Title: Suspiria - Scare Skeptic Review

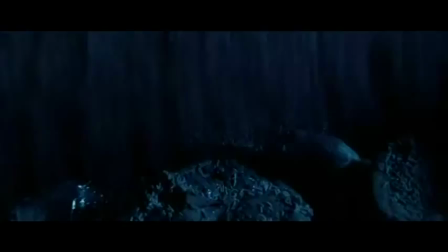(8:41)
The second floor has been infested by maggots leaking from the ceiling, and so the teachers investigate the attic to find... what's in the box?
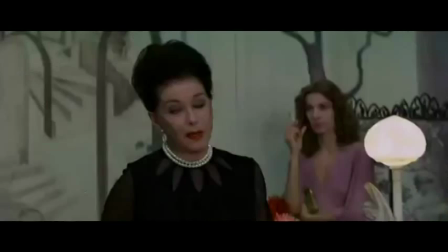(8:48) All of those cases of food by mail from a reliable firm that we thought to be honest.
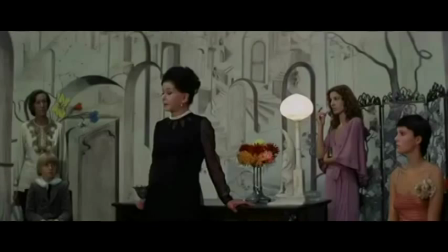(8:53) Obviously, it arrives spoiled. In a few days' time, you see what spoiled happens. Spoiled food? Oh, no.
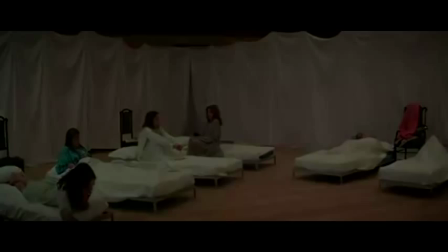(8:58)
Okay. While the second floor is being fumigated, all the girls are relocated to a makeshift bed camp where turning off the lights means it goes red.
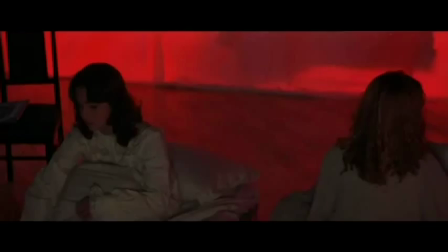(9:06)
Unusual lighting physics. As Susie goes under the cover, she must be contemplating...
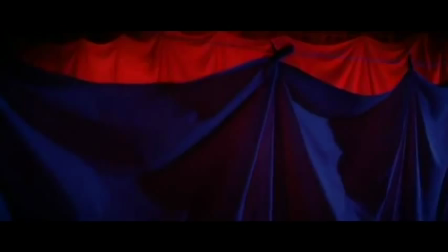(9:10)
Wow, my first day I heard about a student getting murdered, fainted in class from hemorrhaging, and has my entire floor infested by maggots.
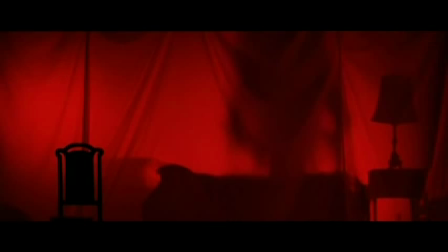(9:17)
Phew, what a day! Then we get a predatorial point of view as the music returns and we see some mysterious person sleeping behind the curtain of our two main characters.
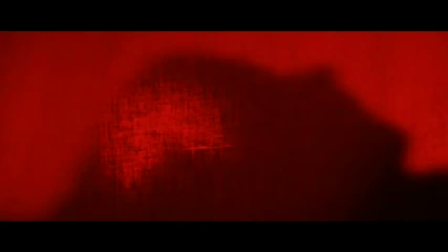(9:26)
Sarah suggests it might be the directress of the school that no one has ever seen. And boy, does she snore.
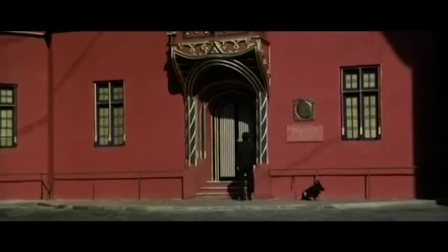The next day... Or, if Stanley Kubrick were directing this.
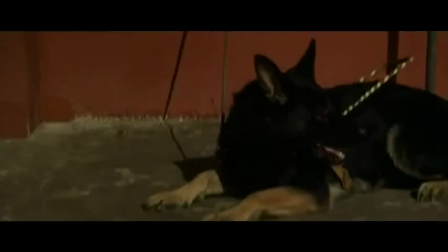(9:44)
Susie asks Madame Blanc about last night, who says the directors was not there because she is currently on a trip.
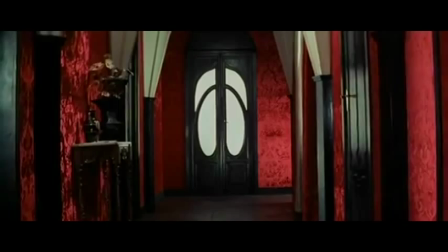(9:50)
The next scene shows another build-up with the blind piano player's dog supposedly attacking the androgynous Germanic kid from behind a door, which leads to the piano player getting canned.
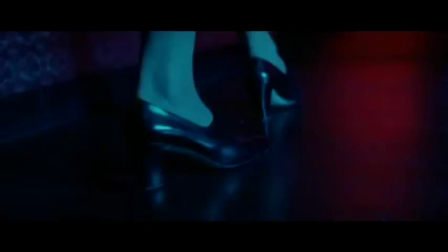(9:59) Then get out, you and your dog! You hear that?
Later that night, Sarah shows concern about where the teachers go at night.
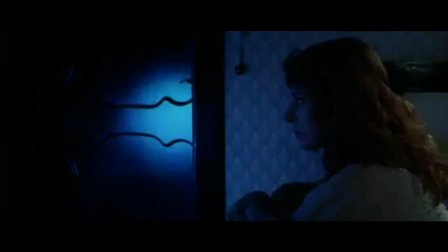(10:06)
She listens to their footsteps, but the sound goes away from the exit, meaning that they go somewhere in the middle of the night and always on schedule.
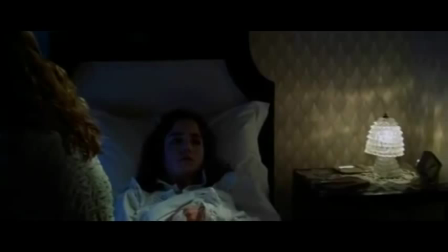(10:13)
What's cool about the plot detail is that I feel it could be the start of its own little story,
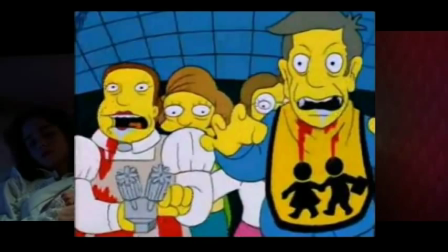(10:17)
almost like the beginning of one of those short urban legends where following the footsteps could lead to a surprise detention hall or something where the students are being eaten by the teachers.
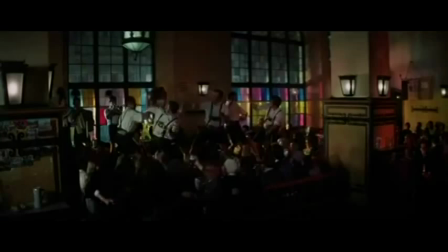(10:27)
No, that's not the case here, however. But before they can investigate, Susie falls asleep as if hypnotized or drugged.
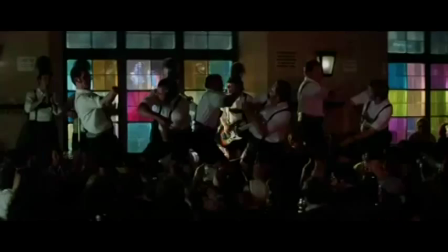(10:36)
Meanwhile, Daniel, the blind piano player, is at a bar drinking away his sorrows to Lederhosen.
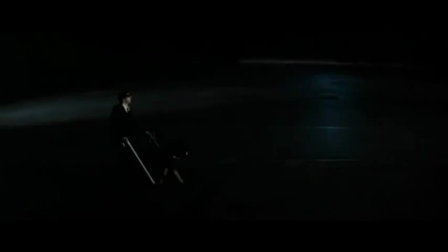(10:40)
When he walks outside with his dog, the music follows him as if hunting him down.
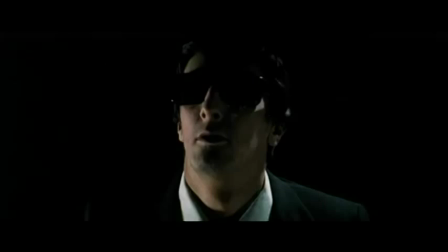(10:44)
The only clue we're given about any presence is a disappearing gargoyle and its shadow flying over the building, to which the blind man can't see anyway.
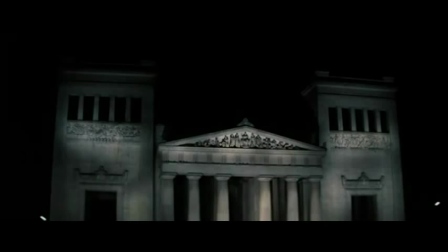(10:53)
But these are pretty cool and creepy effects that do so much more for the imagination and allows for so many scary opportunities as compared to, say, showing an animation of the statue. Looking at you, The Haunting remake. Then Boomer can't take the silent treatment anymore and goes old Yeller's Revenge.
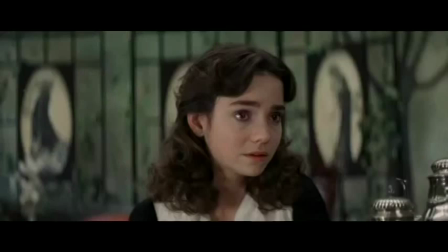(11:11)
Susie again talks to Madame Blanc and shares her concern about hearing the two words that she heard from Pat the night she died, Iris and Secret.
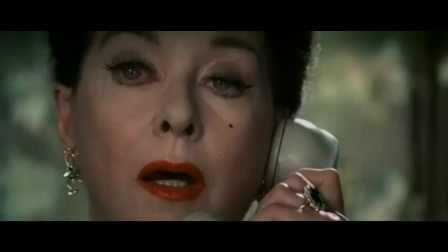(11:20)
To which the madam doesn't know what it means, but to which she makes a phone call. But to who?
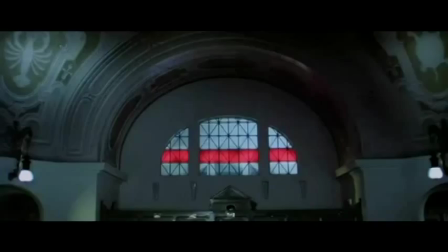(11:27)
After, she goes swimming with Sarah, who shares her concern for something ominous going on within the school, with the evidence of notes given to her by Pat before she died.
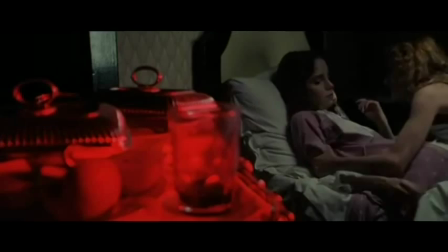(11:35)
However, before Sarah can show Susie the notes, they find someone has broken into the room and taken them.
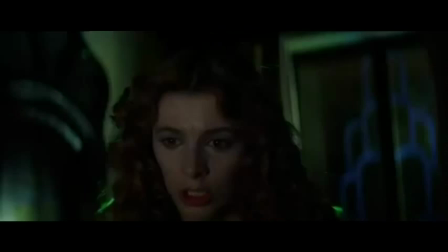(11:41)
So instead, they want to listen and count the teacher's footsteps that night and figure out where they're going.
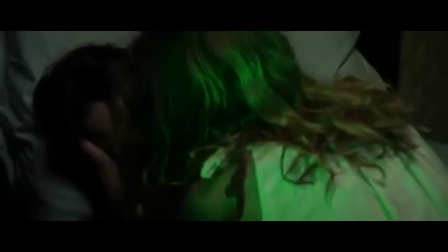(11:46)
But Susie falls asleep under a sleeping kind of spell again, leaving Sarah alone.
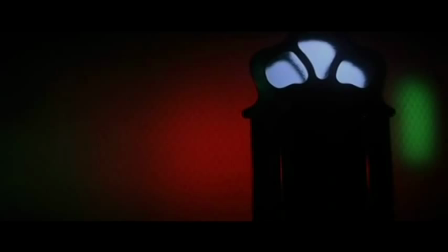(11:54)
Oh, the music was saying which. Is that a spoiler?
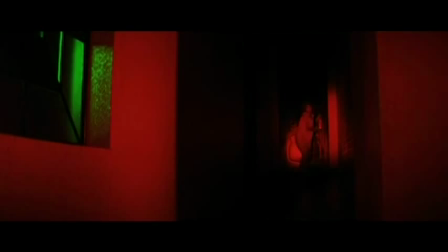(12:00)
The lights go out and someone is entering the room. Afraid, Sarah flees. She runs from room to room going green, red, blue.
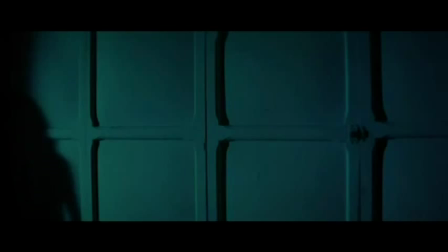(12:07)
Kind of feel like I'm playing Simon, you know, if Simon were trying to kill you. The silence is mind-scratching because the rhythm of the film tells us that something bad is gonna happen.
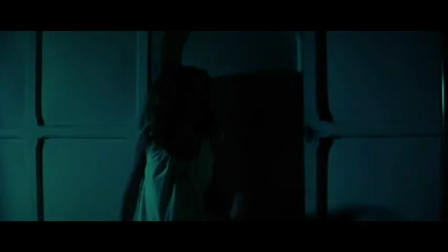(12:16)
Examples here and here. We get a shot of a hand from off-screen holding a razor.
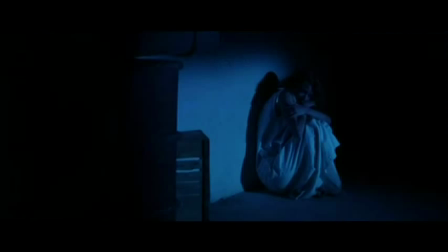(12:24)
She locks herself in a room to which the hand uses its razor to release the lock, though taking its sweet time.
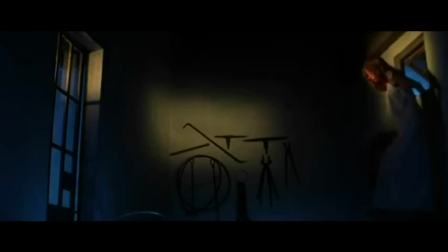(12:30)
Oh, yellow. That's a new color. She finds a way out, but... Oh, come on, you're a dancer. Leap on those boxes. She makes it through and only to...
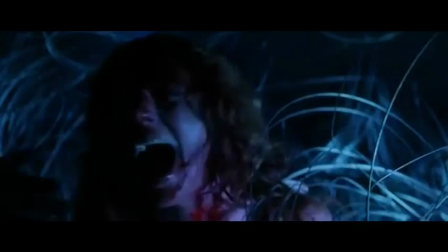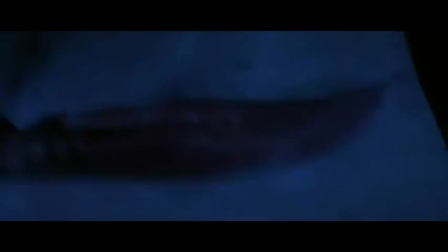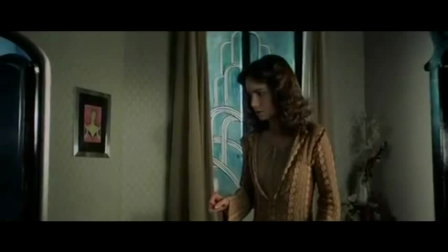(12:49)
Points for not seeing that coming.